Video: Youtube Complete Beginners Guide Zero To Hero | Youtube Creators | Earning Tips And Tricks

So much better. I'm gonna throw in another quick honorable mention here. If you're really getting into more advanced and looking for a cinematic approach, look into getting a boom microphone. That's where someone else is actually holding a mic over your head on what's called a boom pole during shooting. It has great quality sound, and again, this is only if you're looking to bring on a bigger crew. Most creators will be good to go with either a shotgun mic or a lav that we talked about. Both work to capture your voice, but some are better than others depending on what you're shooting or where you're shooting. But again, it's all about what your specific needs are as a creator. So let's move on to lighting.
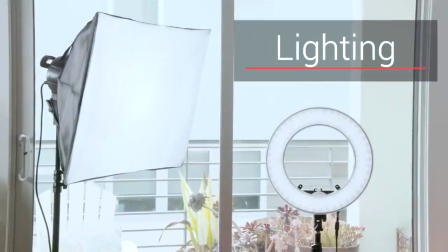(4:43)
This is super important because it's what's going to help you show off your most important asset, yourself. Most creators use something similar to what I'm using right now, which is a 2-point lighting system.
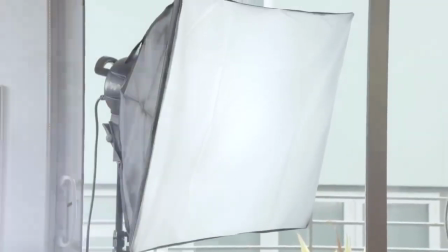(4:54)
That's 2 soft boxes lighting your face. One important tip that I have, especially if you get hot easily, is to look into LED or fluorescent lights. They run from $400 to $2,000, but they stay cooler than incandescent lights. You can also try to light up the background or play around a bit, but most importantly, show off your best self.
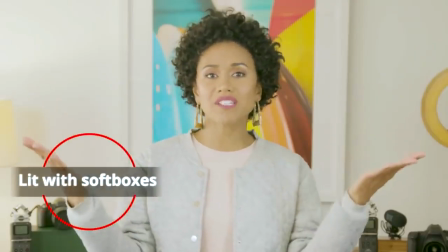(5:11)
As you can see here, one of the best things about these soft boxes is that they create soft light as opposed to hard light.
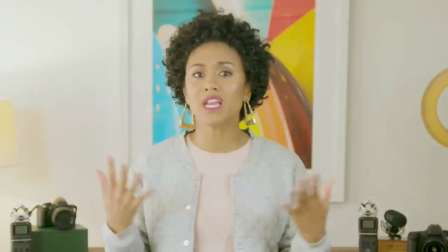(5:17)
When it comes to your face, you always want to make sure you go with soft because it means it diffuses the light and it's more flattering. It's the same reason lamps have lampshades. Another option for soft, flattering light is a ring light.
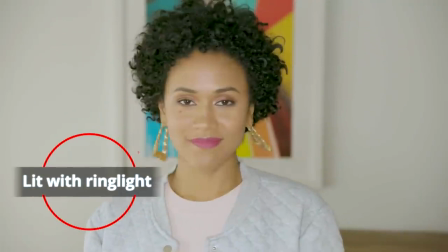(5:27)
A ring light works really well to light up your whole face and give you that pop of eye light. It's basically a one-stop beauty light. Our final lighting option is not only the brightest light in existence, it's also completely free, the sun. A lot of creators just sit in front of a bright window to get that nice natural light on their face.
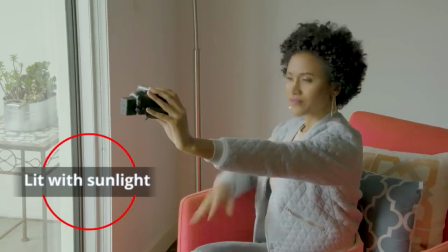(5:45)
Obviously, this has limits in terms of the time of day you can shoot, but it's still one of the easiest and cheapest options out there to get your glow on. So let's see those 3 lighting options back to back now.
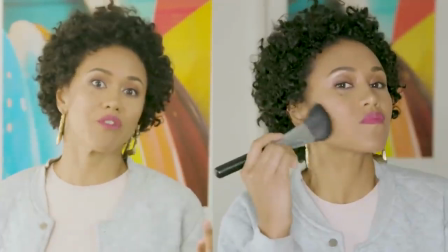(5:55)
The soft boxes give you a really polished look, the ring light is great for beauty lighting, and the window brings an easy way to light up your face.
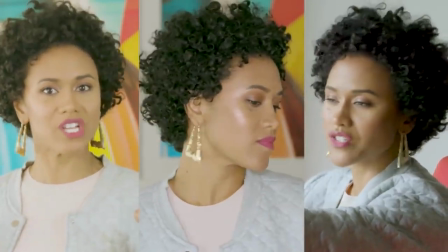(6:02)
They all work to keep you looking lit, so what's best for you and your channel? So you've made it to our last video making topic, editing.
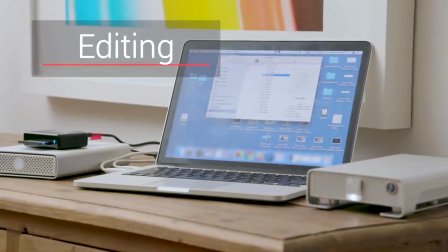(6:09)
Now editing is like a puzzle. You're going to take each piece of footage and stitch them together to tell your story. It can get a little technical, but don't let that discourage you. If you're just beginning, there are a lot of great programs that are probably already on your computer right now.
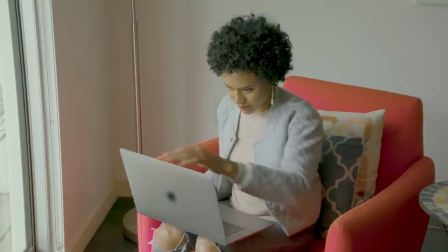(6:22)
For example, you might already have iMovie if you're on a Mac or Windows Movie Maker if you're on a PC.
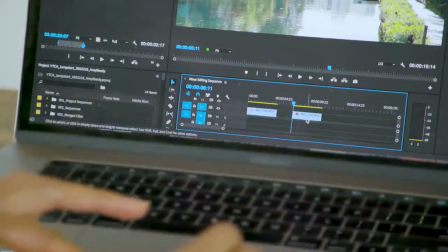(6:27)
Focus first on learning how to do a simple cut. That way you can cut together your favorite pieces of footage just by dragging these pieces next to each other. From there you can learn how to use transitions, music, or even effects. Once you get the basics down, you can always consider purchasing more advanced software. Some creators use editing programs like Adobe Premiere, Final Cut, or Avid, which can be anywhere between $100 and $1,000. New creators just stick to free programs, but just keep that in mind, you have options. Of course, if you want a more specific recommendation on brands or models, give it a quick search on YouTube. You know creators are always passionate about sharing the tools they use, and they have tons of great reviews out there that can help you make the right decision. But first, one more quick lesson. Don't wait for the perfect equipment. Start now.
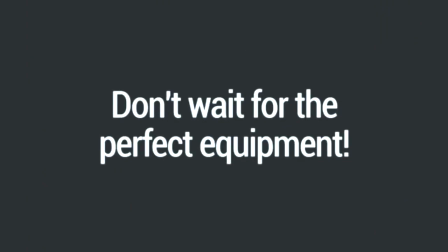(7:12)
Practice with whatever you have and improve with each video. Okay, I hope that helps you jump into YouTube. What advice do you have for people getting started? Do you have a favorite piece of equipment you'd recommend? Let me know in the comments below and help each other out. Now that you got your equipment ready to master your production skills, check out this course on YouTube Creator Academy.